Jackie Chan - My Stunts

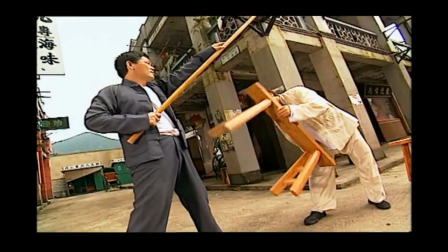5:09 Come, look, that's when slow motion, I just hit here.
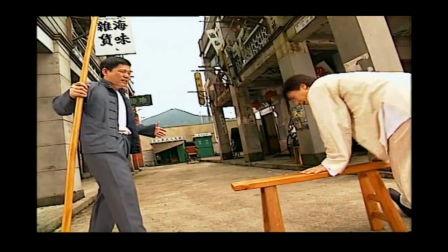5:16 Then he just do the reaction, the audience knows. Then I turn around. Give him a kick.
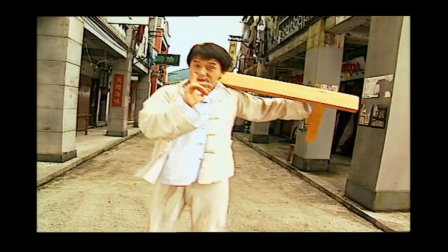5:22 Then maybe after kick, I sit down, the very nice position, and let the audience, wow.
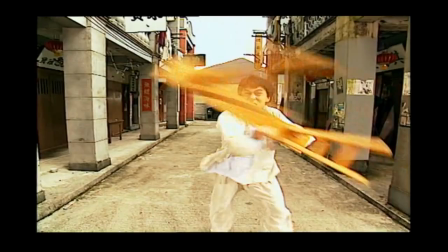5:28 And the funny thing is, in modern day, of course, you use this kind of thing, yeah, yeah, you know, this kind of face, I want to kill somebody.
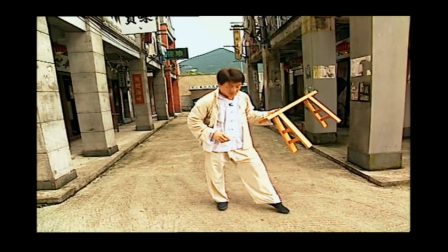5:38 But in the old day, you can tell, when we're fighting, the camera moves back a little bit.
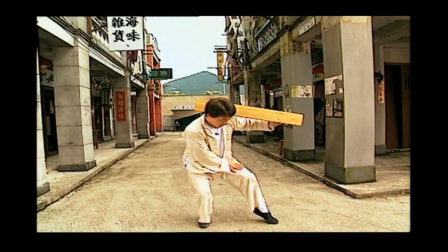5:43 You can see the toes. Every position, look, the toe, you must have the nice toes.
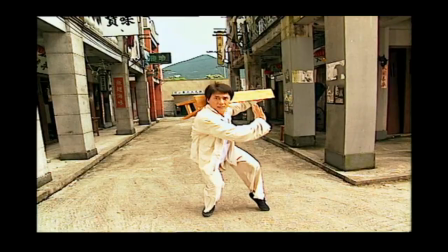5:50 And after fighting, bah, bah, bah, bah, no matter how you fight, bah, bah, boom, and even boom, those kind of position It's a very important. It's a more difficult than the modern day fight.
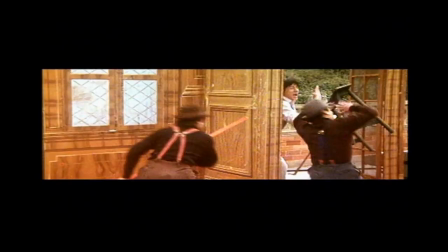6:05 These kind of things. When Jackie made his American debut in Battle Creek Brawl,
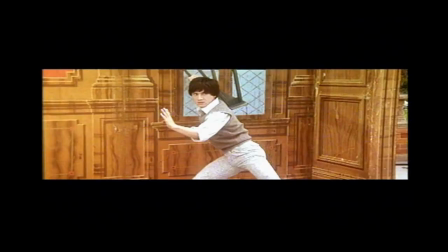6:10 he broke new ground by transposing the kind of action seen in the period kung fu films to a movie set in 1930s Chicago.
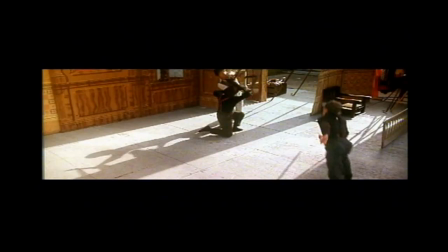6:17 At that time, Americans had no experience of this kind of on-screen combat.
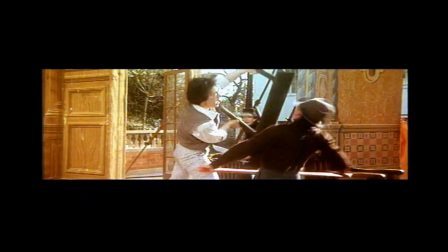6:22 Jackie had to fly in two of his stuntmen to stage a scene in which his character is challenged by rival martial arts masters,
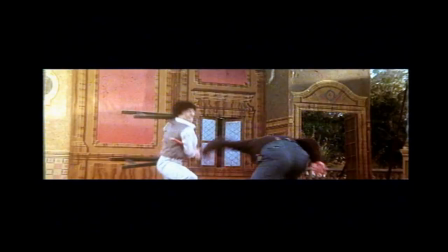6:28 though limited by the fact that he could not control the camera speed as he does on a Hong Kong movie set.
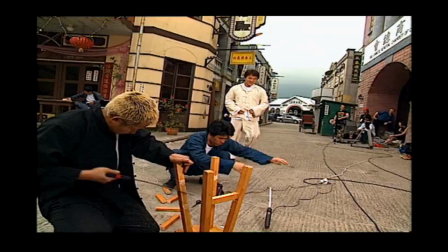6:34 Jackie still kept some of his trademark style. That's a chair. Of course, when we're doing some action, we have to make the special chair. Usually the real chair, you cannot kick it. But I want to show the guy how powerful. When I use those things,
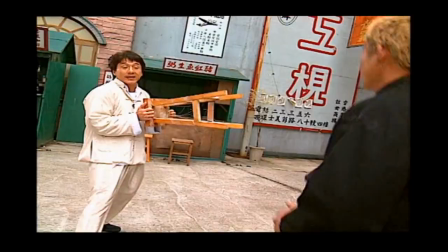6:59 nobody can see it. Then we just put a little bit, powder.
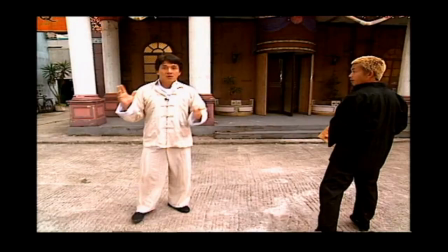7:07 The action, when he kicks me. When he kicks me, I break it.
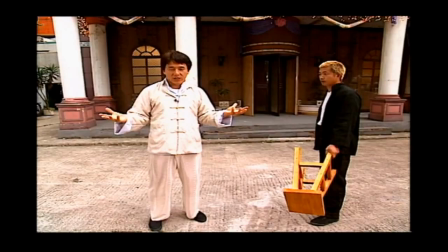7:11 All the things go to piece by piece. Now I show you the how to editing. And how to do the fighting scene with the broken chair. Okay, make it simple.
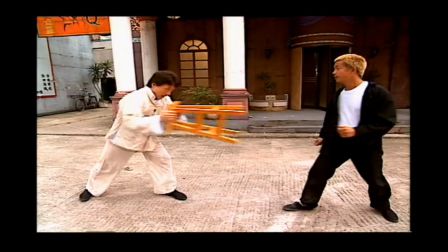7:21 And if the camera put in this side, he fight, kick, boom, bang. And I push, he kick, cut. Because when we're doing this one, and that moment is so fast, also it's a wide angle, and also with the background down, you cannot see it.
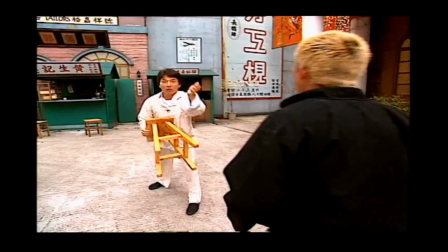7:39 The boom, you cannot see all the wire. As soon as he kick, cut, we move the camera behind him. And we do all over again. And then I show you the broken chair, how we do it.
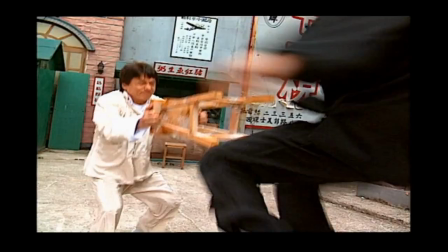7:51 Of course, not this one. We do the broken one.
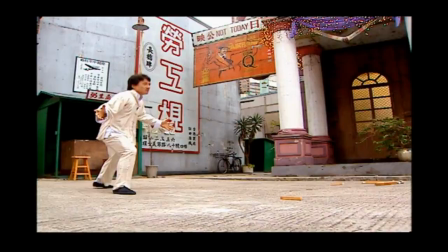See? Pretty, huh? And that's a trick. So that's how we make a movie, not like I think in America, I believe right now, they just do nothing. Boom, the guy kick, they can do it on the computer, boom. But this, but very expensive, I know. But this is the cheap way we make our own movies. But anyway, looks good, right?
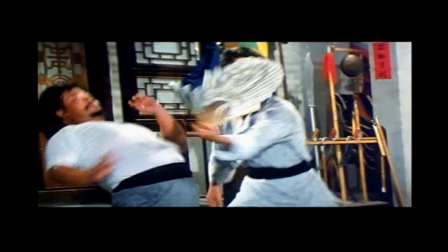8:32 Cheap, but good. Jackie also gets good value for money out of a distinctly Chinese object that has both a practical use and an artistic aspect. A fan. And because Chinese fan, everybody knows, looks very pretty. Some of them, more than million, because it's an antique.
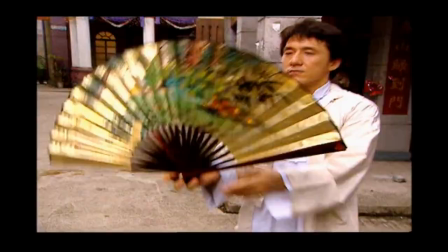8:51 So when I catch the fan, I look around, you know, I try to how many movement, you know, like those, like those.
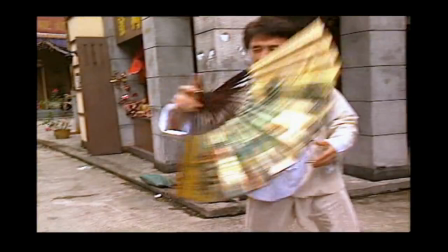9:00 When you're fighting, you just put, boom, boom, and this kind of thing.
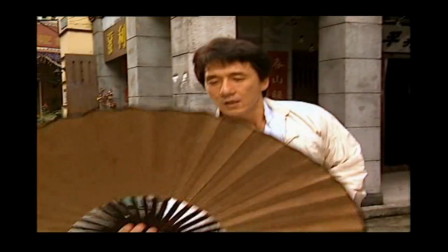9:05 And of course, it looks very easy, but it's not easy. And the most difficult thing is when I throw the fan and coming back for one shot. More than 120 tick. Those kind of scene, when you see it in 2 minutes or 1 second, if, oh, Jackie, good. It's not good. You can do it. Except, do you have the patience or not? Calm, again, okay, one more time, until you finish.
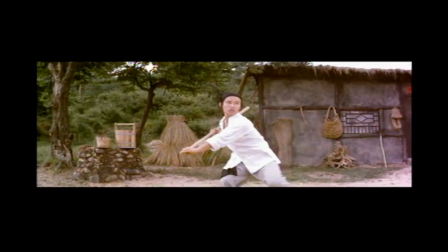9:35 Besides the fan, kung fu movies offer Jackie the chance to show off the skills needed to wield other classical Chinese kung fu weapons.
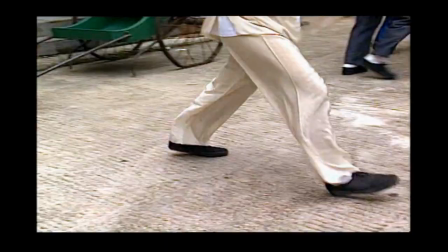9:46 And you have to know the tempo and the movement and every movement.
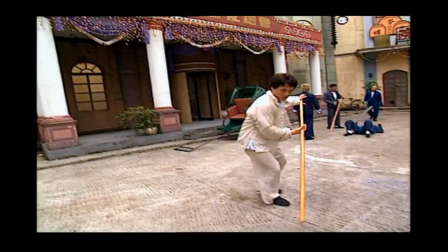9:51 And when we're making the movie, it's much careful with these kind of things.
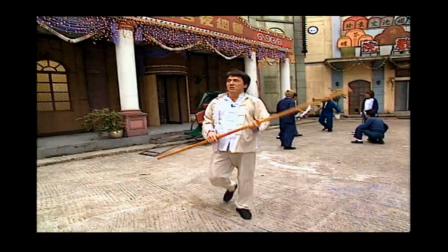9:58 And these kind of things. And also, wait, Achi.
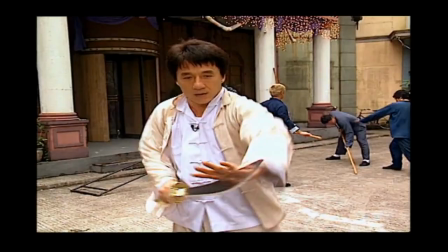10:07 Okay. And also, knife. That's a Chinese knife. There's a lot of fly.
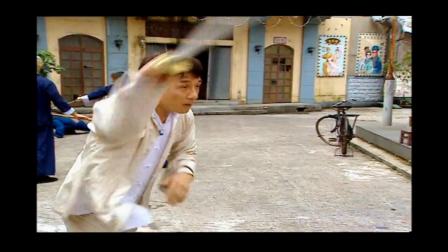10:14 Here's the basic things.
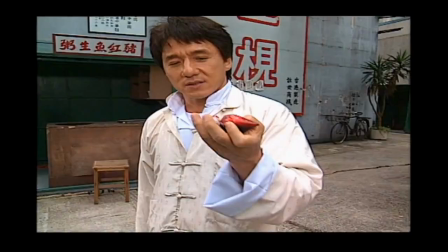10:21 That's a, we call blood cheating. We put in the hand like this.
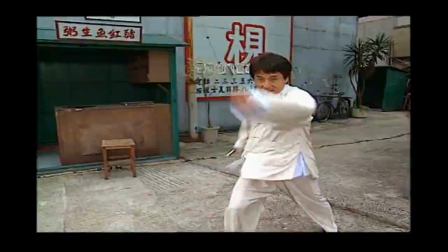10:26 When the fighting scenes, you hold it because you cannot see it.
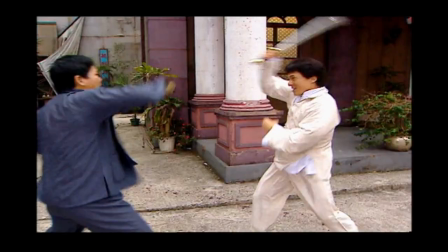10:31 No, so fast. And when the guy, boom, when he hits, see the hand?
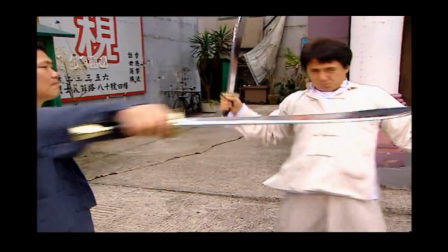10:36 When, then you just put in the stomach. Either put in the camera or either put in the wall, shows all the blood, but there's candy things.
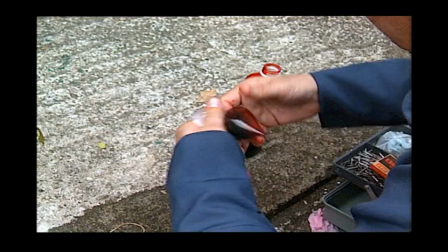10:52 Hong Kong stage blood is a combination of food coloring to give it the necessary redness and cough syrup, which gives it texture.
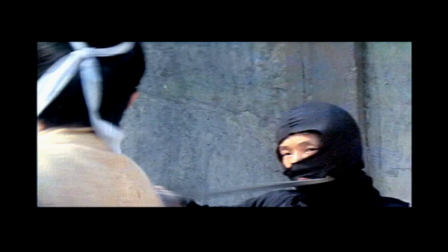10:59 In this classic swordplay film, an anonymous stuntman dies a horrible death using his handheld blood bag.
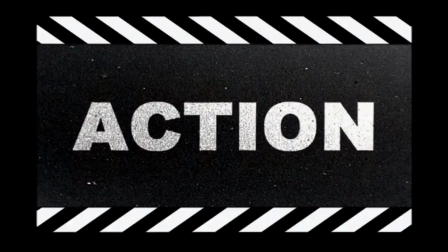11:07 Another technique called for a stuntman to spray a stream of blood from his mouth.
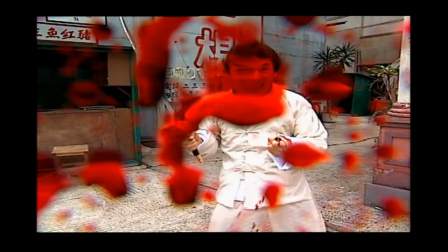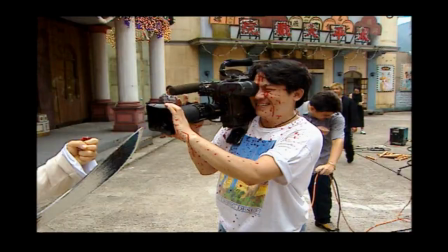11:21 See? See? That's between low-class stuntman and high-class stuntman.
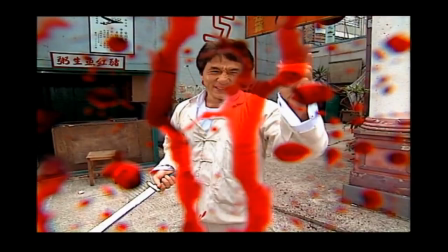11:28 See what I'm doing? Right here. But that's too violent. Sorry about that. Ooh. What Jackie's film fights may lack in blood and guts, they make up for in complexity.
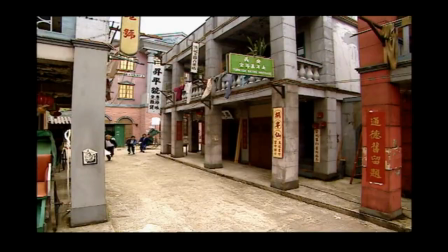11:39 He is famous for choreographing hand-to-hand combat encounters in which he deals with multiple foes at the same time.
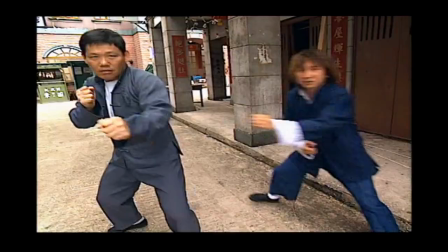11:47 See? When the old days, no matter how many people to fight me. Okay, four people fight me, then there's one people fight with me.
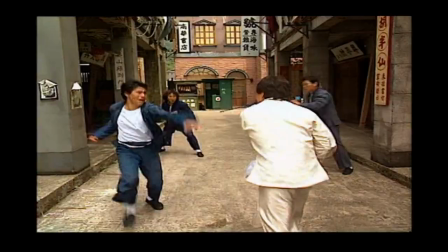11:55 Bang, bang, bang, bang. Then the three people behind just like this. Then after, boom, ah, see?
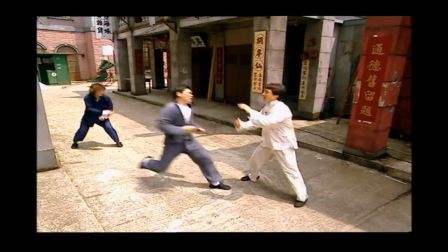12:03 Then another one coming. Bang! Then another one coming. Bang! Bang!
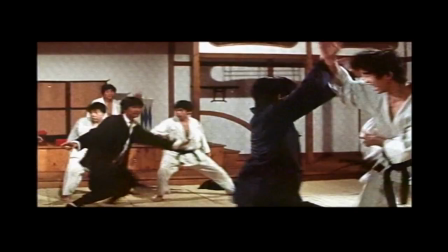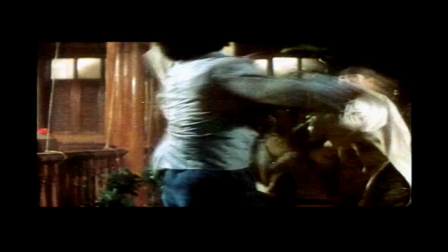12:21 Why not four people come together to find me?
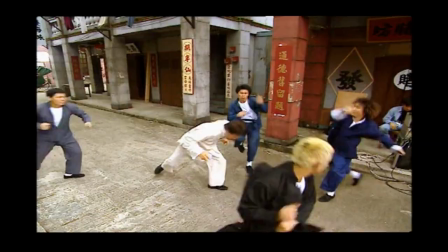12:32 I'd rather stay there, punch, kick, boom. See? At least the same time, they fight at the same time for one shot.
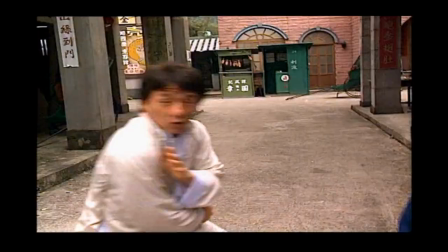12:43 Boom, bang, shot, boom. Then, and everybody have the yowling.
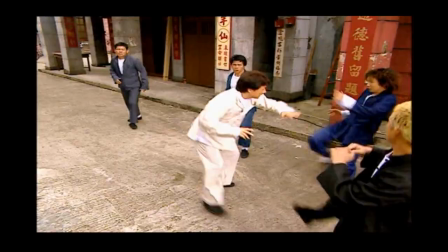12:48 Everybody yowling, then I know when are they coming. So like, see? When he, because everybody yell in the same, I don't understand.
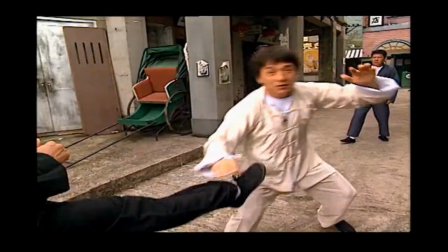13:00 So this why he will yell, in front of me, they yell the same thing.
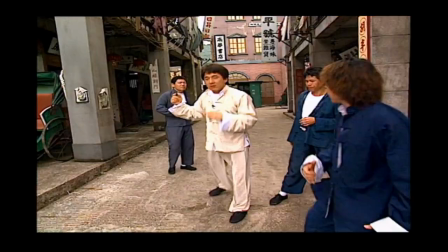13:04 But when he come in, then I know, it's the punch.
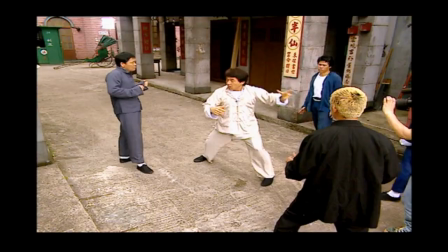13:09 So, pam, pam. Then, see? That means a lot of people fighting me, or he give me a punch.
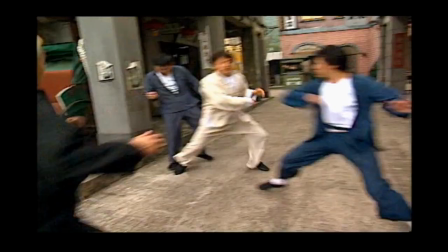13:16 One, two, three. See? Then, come.
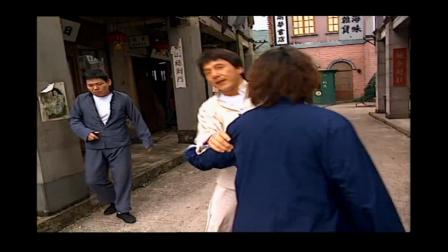13:22 See? This one come at the same time. Boom, then I move the camera, then I duck.